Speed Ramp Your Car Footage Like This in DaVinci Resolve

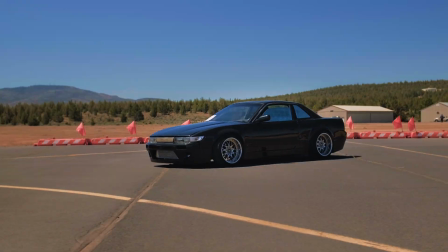(0:00)
In this video, I'm going to show you some advanced speed ramping techniques using the time stretcher tool inside Davinci Resolve.
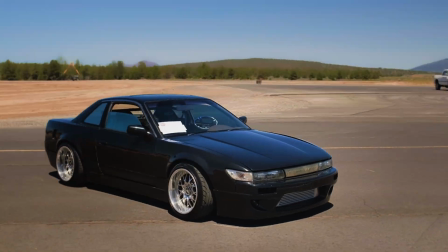(0:05)
I'll walk you through the most common types of speed ramps you see in today's car reels and exactly when to use them so you get the cleanest, smoothest look possible. Let's get into it. Speed ramping is one of the best ways to bring energy and rhythm to your car footage. In a previous video, I covered the basics, and if you haven't seen that one yet, I'll leave a link in the description. Now, Resolve's edit page works great for basic speed ramps, but it's pretty limited when it comes to control. So today we're moving into the Fusion page where you'll get frame accurate control and smoother transitions. Let's go over the main types of speed ramps you want to learn, especially for fast-paced automotive edits. The first one is the most basic, which I like to call just the slow fast. Just like the name implies, you start slow and speed up.
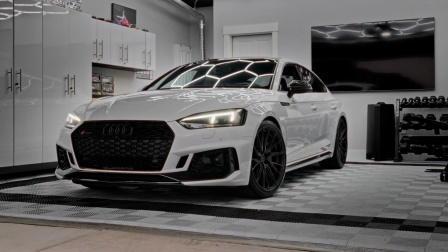(0:48)
And it's great for reveals or when a car first comes into frame. So this is one I commonly will use in the beginning of a car reel. Next up are speed transitions, which are usually fast, slow, fast.
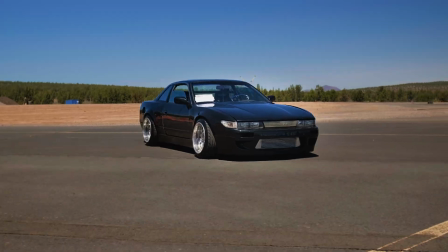(0:58)
You match the ending speed of one clip to the beginning of the next clip, and this creates a seamless flow between shots.
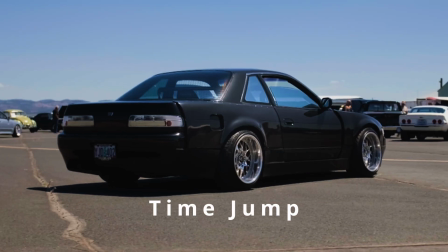(1:04)
The next one are time jumps, and these are quick bursts of speed in the middle of a clip, which are perfect for skipping forward in time while keeping the motion fluid. You can think of it like a visual skip button. Next up are boomerangs. I really like these a lot. A boomerang is a speed ramp that begins moving forward and then reverses in motion, and are really good for showing off a move twice or to really emphasize a particular area of a car.
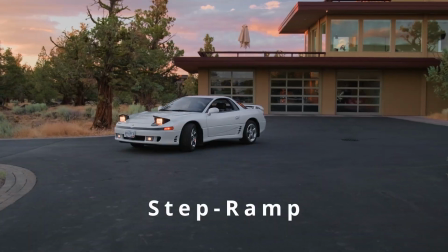(1:28)
And finally, we have the step ramp. And what this is just kind of a mix of time jumps and boomerangs and multiple speed shifts throughout a single clip. So it's really good for rhythmic or music-driven edits. Now to do all this, we're going to use the time stretcher inside of Fusion. The time stretcher gives you full control over the speed graph and even reverse speed using keyframes and Bezier handles.
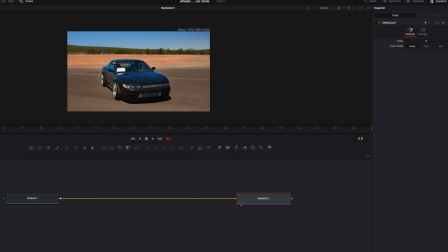(1:51)
So let's break it down step by step. Add a time stretcher node between the media in and media out nodes.
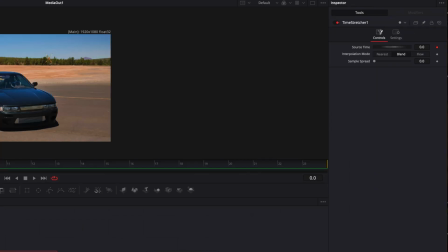(1:57)
Make sure the playhead is set to the beginning of the clip. That way, when you do add the time stretcher, the keyframe will start at 0.
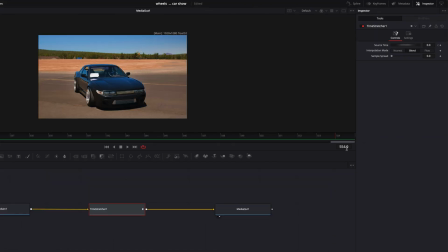(2:04)
Next, scroll to the end of the clip, highlight and then copy the last frame number. Next, move the playhead to the second yellow marker, and this is where the clip ends. Paste the frame number into the source time keyframe at that point.
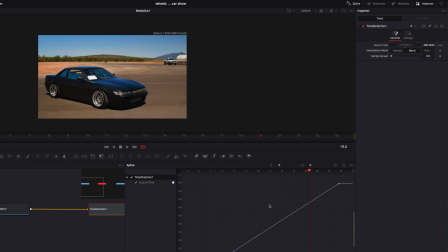(2:22)
Click those little arrows to expand your nodes if needed.
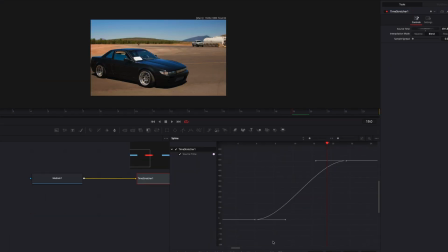(2:27)
Hold Shift and highlight both the handles and press S. And then you can adjust the speed by grabbing the Bezier handles. So here's the rule. Move it up, the clip plays faster. Move it down, the clip slows down.
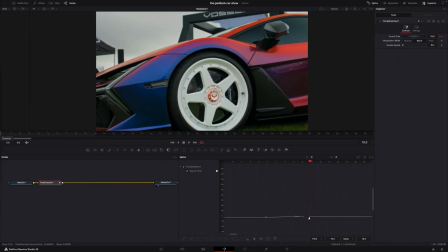(2:41)
If you drop it below the original level, the clip will play in reverse. Now I'm going to show you how you can build each ramp style using the time stretcher.
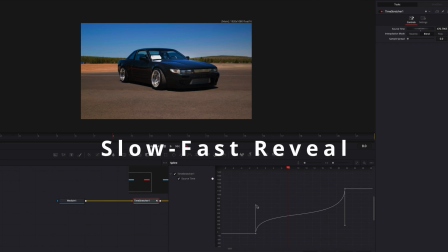(2:49)
So let's begin with the slow fast reveal. Start at normal speed, ease the curve upward around where the action starts, and then when the car kicks into motion.
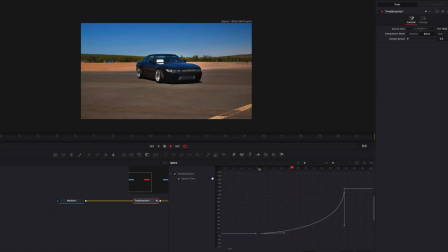(2:58)
You can adjust the intensity of how slow or how fast it moves by adjusting the Bezier handles.
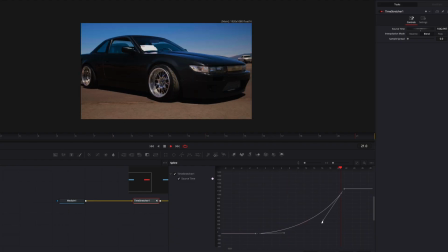(3:05)
The more sheer that the ramp is at the end, the faster it's going to speed up. Let's move on to the transitions.
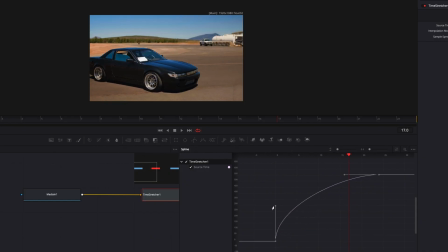(3:12)
So we're going to use the S curves. You can adjust the speed by lifting the Bezier handle, and at the end by lowering it. And what this does is it allows you to ease in and ease out of the speed changes to blend the clips together. Next up is the time jump.
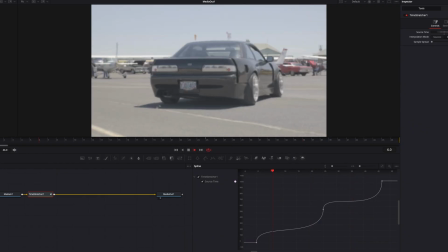(3:26)
For the time jump, keep the beginning and the end normal and spike the speed in the middle, using sharp Bezier handles for that snap effect.
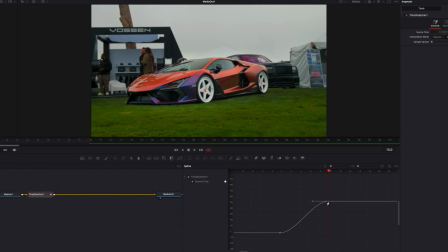(3:35)
The boomerang ramp starts with a forward speed, which can be fast or slow, and then reverses the clip right after.
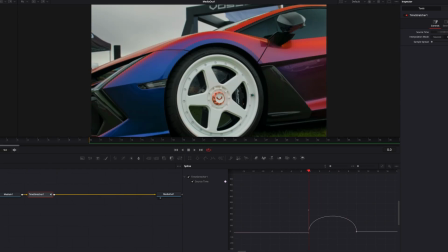(3:42)
Just make sure you match start and end frames to create that loop. Finally, we have the step ramp.
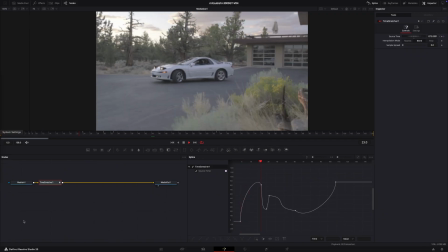(3:49)
This one's a little bit more advanced as it requires you to use multiple keyframes with sharp speed shifts and reverse jumps.
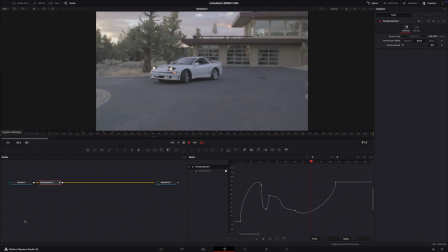(3:56)
But it works great to match clips and to really emphasize visual impact.
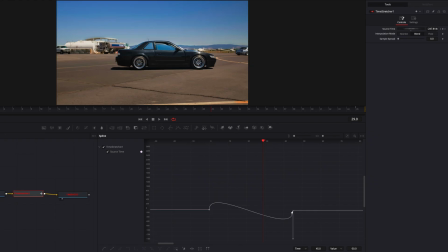(4:03)
One issue you might notice is that the time stretcher node turns red and your timing is out of sync.